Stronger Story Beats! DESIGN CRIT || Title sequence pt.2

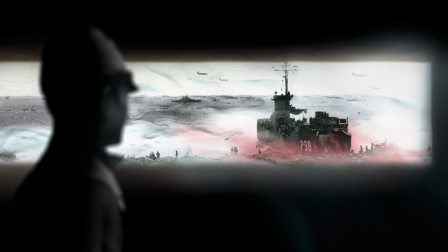[8:05]
But this show is about the struggles that American soldiers endured, so we really have to see it from their perspective, and this is kind of the opposite of that. People on both sides of this battle have stories to tell, but this story is really about their struggle.
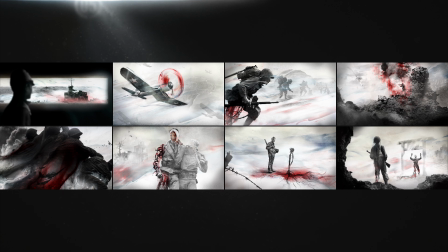[8:23]
So I think we ditch this frame altogether, because this story isn't from the Japanese perspective.
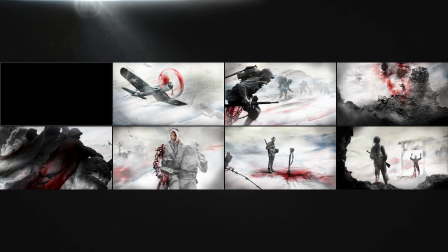[8:31]
And for the same reason, I don't think we should show any surrendering or victories, even empty victories like this one.
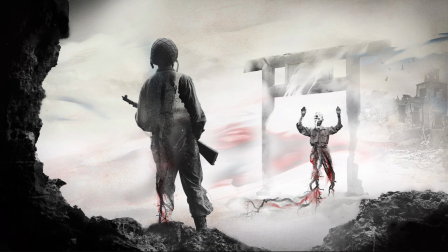[8:38]
That's another idea altogether. And it's an interesting one, but again, it's a complicated one. And I think for now, we really have to focus on just the personal struggle, not on a perceived enemy and not on ideas about victory or failure, who's right and who's wrong.
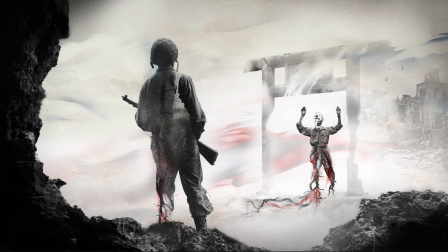[8:54]
This frame is a beautiful idea in its own way, but yeah, I think it's also going to get the axe.
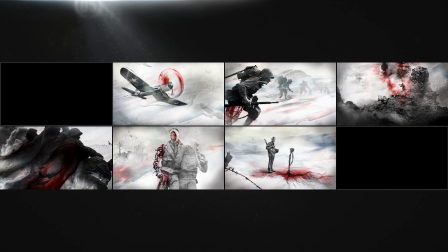[9:00]
Ouch. Yeah, and lastly, I'm going to swap these two frames.
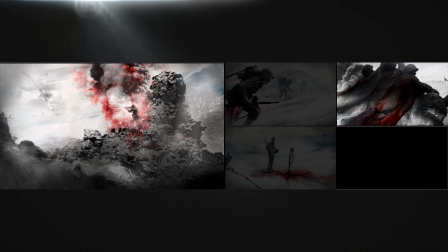[9:04]
This guy is all by himself, and it feels like the battle is already lost here, so it should come after the climax.
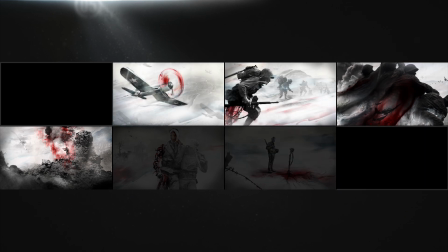[9:12]
So we'll move the climax a little earlier, and that gives us more time to explore the repercussions of the battle,
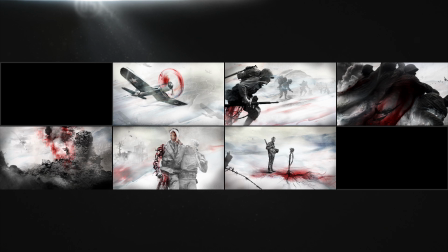[9:17]
the aftermath, since that seems like what's most compelling here. So first I'm going to clean this frame up a bit.
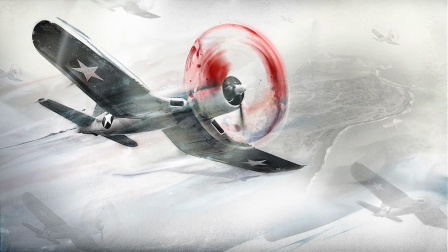[9:24]
It doesn't really make much sense that the fighter plane has a bloody propeller.
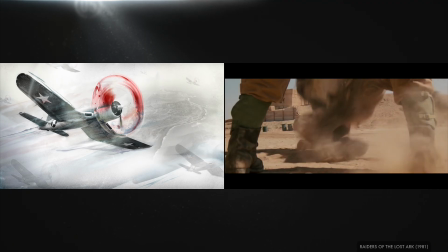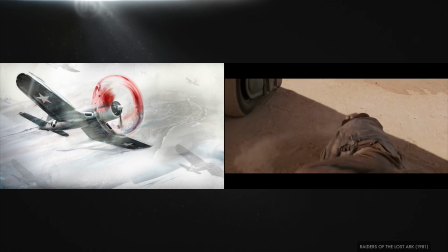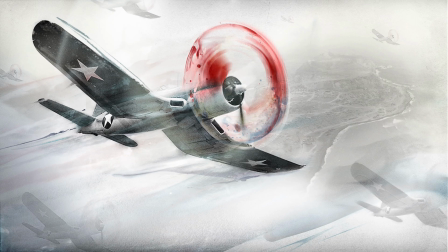[9:39]
Okay, fair enough, but Indiana Jones isn't in this, so you shut up. And I'll simplify the composition because right now it kind of looks like a wallpaper pattern of airplanes spread evenly over the frame.
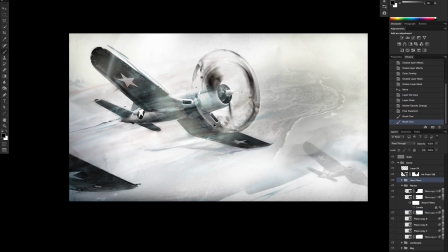[9:52]
This way I can better draw attention to this central plane. I also want to try introducing some of the bleeding inks idea to see if that'll work out.
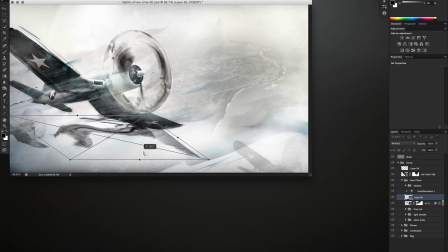[10:00]
I'm not sold on whether that should be happening so early in the sequence, but we'll see.
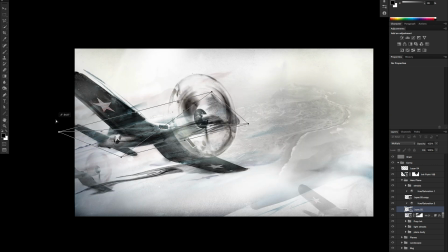[10:04]
Once the sequence is more filled out, it'll be easier to see whether these details need to be stronger or more subtle or just taken out altogether.
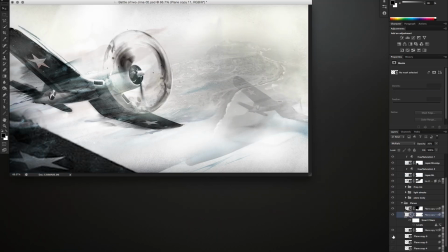[10:13]
I'm also popping this larger scale foreground plane in for some visual depth.
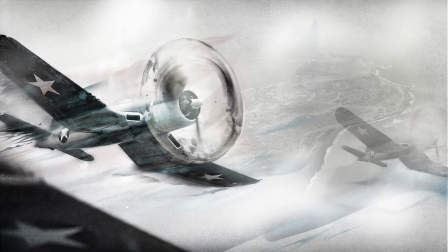[10:18]
And that's not bad. Just a quick cleanup. Probably took me 45 minutes to sort out.
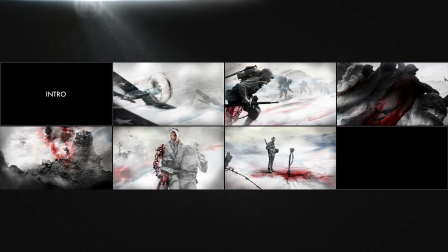[10:22]
Now I think we still need an intro frame because we have to establish a few things.
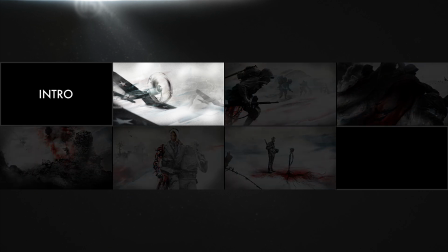[10:28]
I want to introduce these fighter planes but have them further off in the distance.
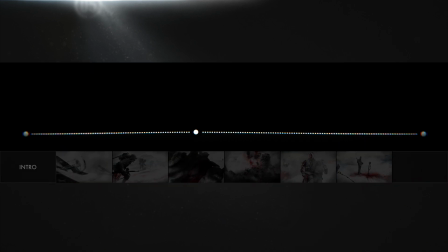[10:33]
Remember, in the arc of our little story, we're going to try for rising action for the first few frames.
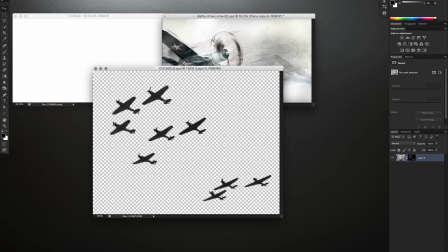[10:39]
In the second frame, we're right up on these planes. So in the first, I'll start smaller and quieter with the planes approaching from far away.
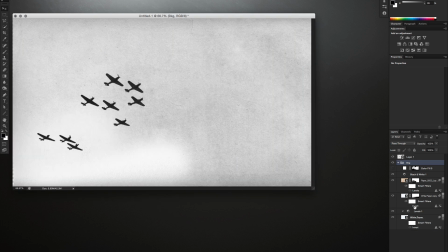[10:47]
And then it's actually important to the story that the audience knows where this is,
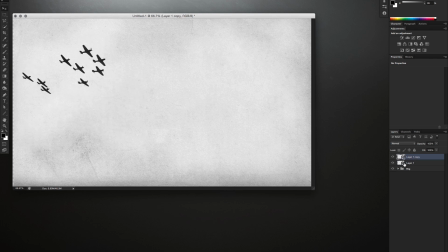[10:53]
since we're talking about a specific battle in a specific place.
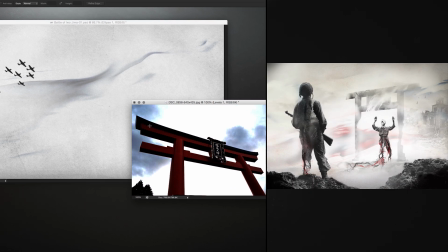[10:57]
So I'm borrowing the idea of this Japanese torii gate from the murdered last frame because it's identifiably Japanese.
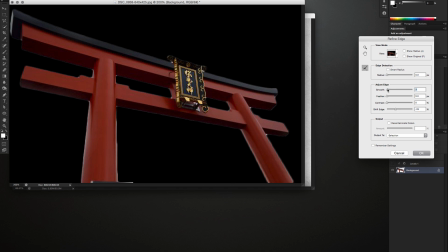[11:04]
In fact, it's so identifiable that I don't want to hit you over the head with it, so I'm going to work to obscure it quite a bit while keeping it recognizable.
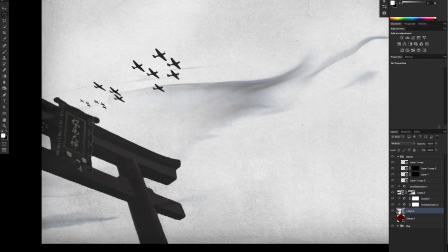[11:13]
Just making it black and white like the rest of the photography helps it stand out less.
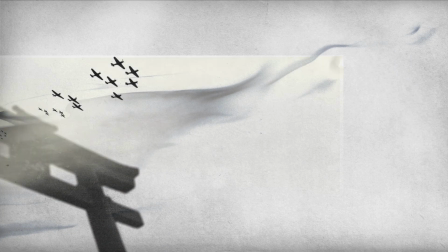[11:18]
And then similarly, aging it kind of fades out some of the details even more, which is great.
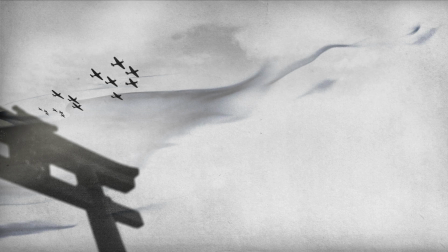[11:23]
And I'll blow out even more of its details by blurring parts of it and having it bleed ink.
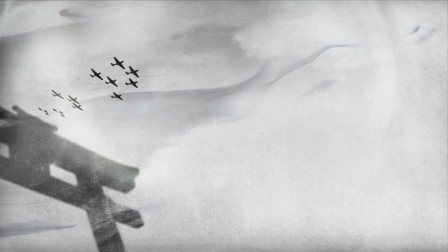[11:28]
I'm giving it a pretty similar treatment to our soldiers from last time,
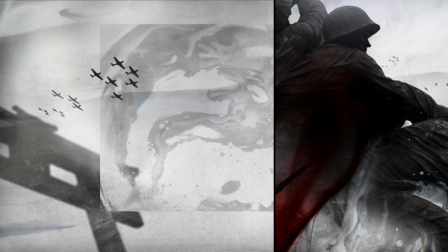[11:32]
reducing it to an identifiable shape and just leaving a few of the signifying details.
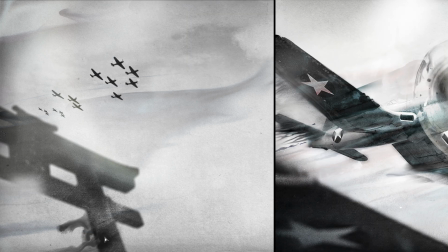[11:38]
And like in our fighter plane frame, I don't know how much of the inks I should use just yet, so I'm guessing.
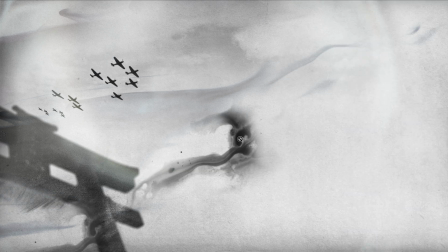[11:44]
We want to reveal some ideas later in the sequence to keep it interesting.
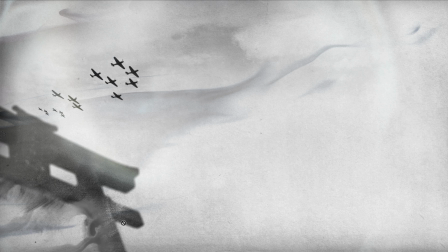[11:49]
So I want to keep some cards in my back pocket. But that has to be balanced with giving the viewer enough information so they know roughly what they're looking at and can get interested.
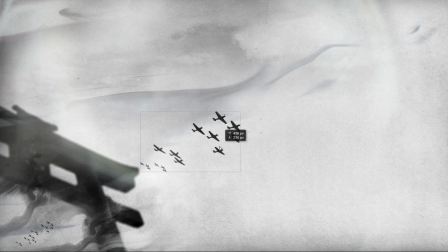[11:59]
So there's a balance in each story beat or each frame of telling them just enough to be intriguing while not blowing your whole wad.